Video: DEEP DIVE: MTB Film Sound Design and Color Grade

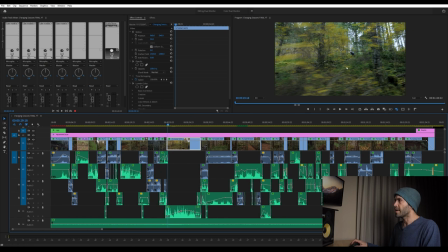249s
So the rider starting quite far away from the camera and then they approach and they're closer. and then again they move further away. And so you can watch this right here where you can see the audio keyframes for this section.
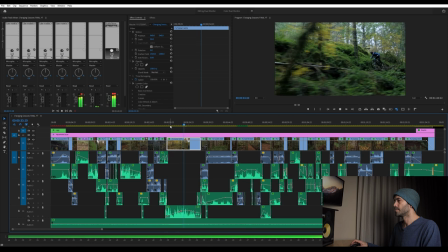So there you go the the writer is closest to the camera here and so we have the audio loudest at this point.
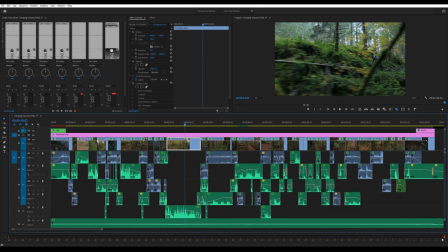275s
You can see there was a little bit of clipping there, it's not terrible, I could have probably done that slightly better. I'm trying to get my audio to all sit around negative four negative three dB so it feels like every other video that you're watching. So that's the biggest thing with audio is just making it rise and fall with the distance that the rider is from the camera itself.
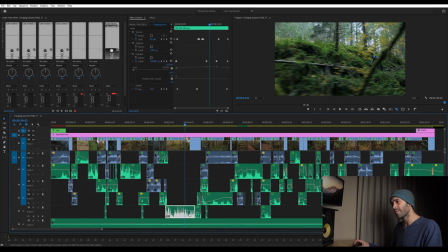296s
This piece of audio was captured on the bike and so all of that adjustment and sound is happening in post. It was all the same volume coming out of the microphone. After I've got my audio all dialed in, I'll move over to panning. And panning for me is one of the things that really brings a lot of these clips to life.
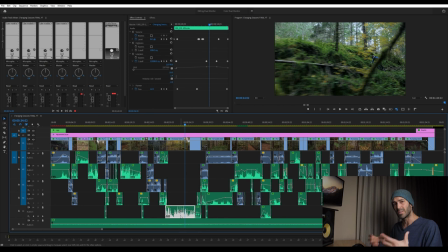313s
Because everything is recorded in mono and not stereo, we have to create that stereo environment. So if the rider is on the left side of the frame, we want to pan that audio more to the left versus the right speaker so that you can actually feel that 3D space that we're trying to create for viewers.
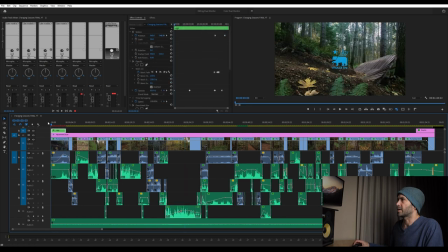330s
So we can take a look at this first clip. Actually, it's a really good one to show it. I'll just play it through first. So you can see that rider is coming from the left side of the frame and moving across to the right, and then they're moving slightly back towards the left side again.
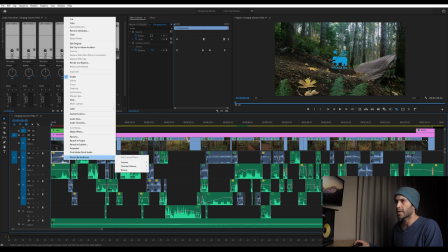349s
And so if we look at these two clips here, I can go to I can right click and go to show keyframes here, go to panner, go to balance.
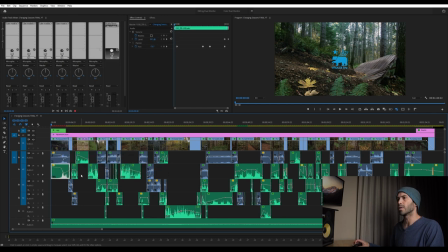356s
We've got two clips stacked up here just to make that audio a little bit thicker and you can see what that panning is doing. So when the writer is way out of frame, you can reference up here in the effects control, right negative 73 for the panner. So this is far, far left. When you're negative, it's in the left channel. When you're positive, you're in the right channel.
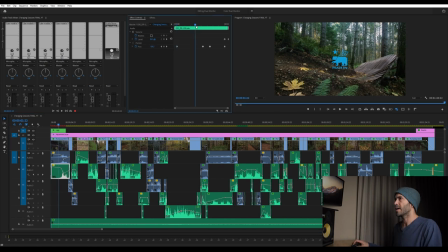375s
And when it's at zero, it's right in the center. But you can see as he approaches screen, it's moving closer and closer. And here we go. He's on screen here. When somebody is right at the edge of the screen, I generally will put my pan around 30-ish, whether it's minus or positive, depending on the side of the screen.
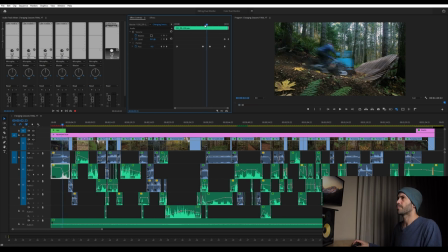392s
And then when they are moving to the middle, they're going to be at zero, basically. And then as they're moving to the far side of the screen, they're again around 30. And then we're bringing it back to the middle here. So we're going back to right around there is that four. And so that's making that sound sweep through that 3D space and really making it feel
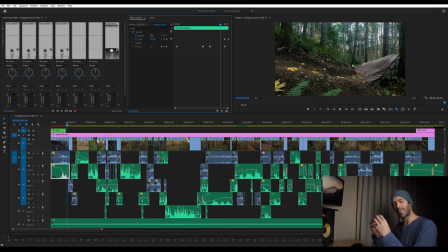411s
like a believable sound that actually originates from the bike versus just sort of sitting in the middle of the soundscape. And this varies depending on the type of clip that you have, how much you might need to do this. But pretty much every clip in the sequence has some kind of panning applied to it to make it feel real.
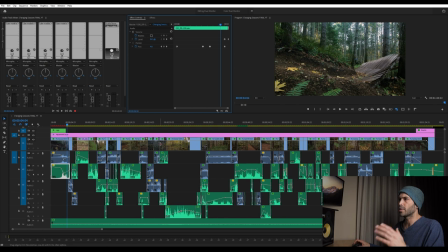429s
Now, after panning, the one other thing that I don't always do to a clip, but often will do, is use a low pass filter, sort of a quick and dirty way of getting at EQing. So you can EQ a clip and adjust the highs and the lows and the mids to make that sound feel appropriate.
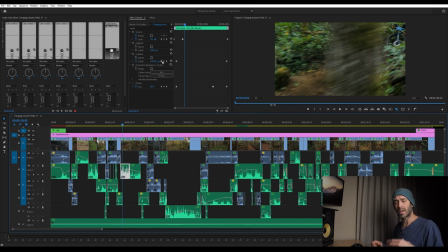446s
Maybe you want to remove some wind by cutting out some of the low end or whatever it might be. That's kind of making that clip sound good overall. But if we want to think about it from an animating that sound point of view, we can use something like a low pass to really easily represent a sound getting closer or further to the camera.
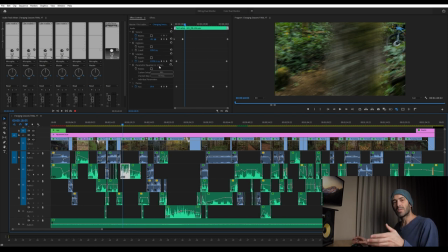465s
So as something is further from from where you're standing, you tend to lose the higher frequencies of that sound. And a low pass filter is specifically for this purpose. Whatever frequency point you set, it cuts off everything above that point and lets all the lower sounds pass through.
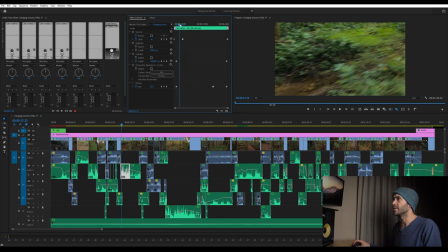482s
In this case, when the rider is fairly close to the camera, you can see that I've got my cutoff set to 12,000 hertz approximately. And as the writer is moving further away from the camera, now I'm down to almost 9,000 hertz.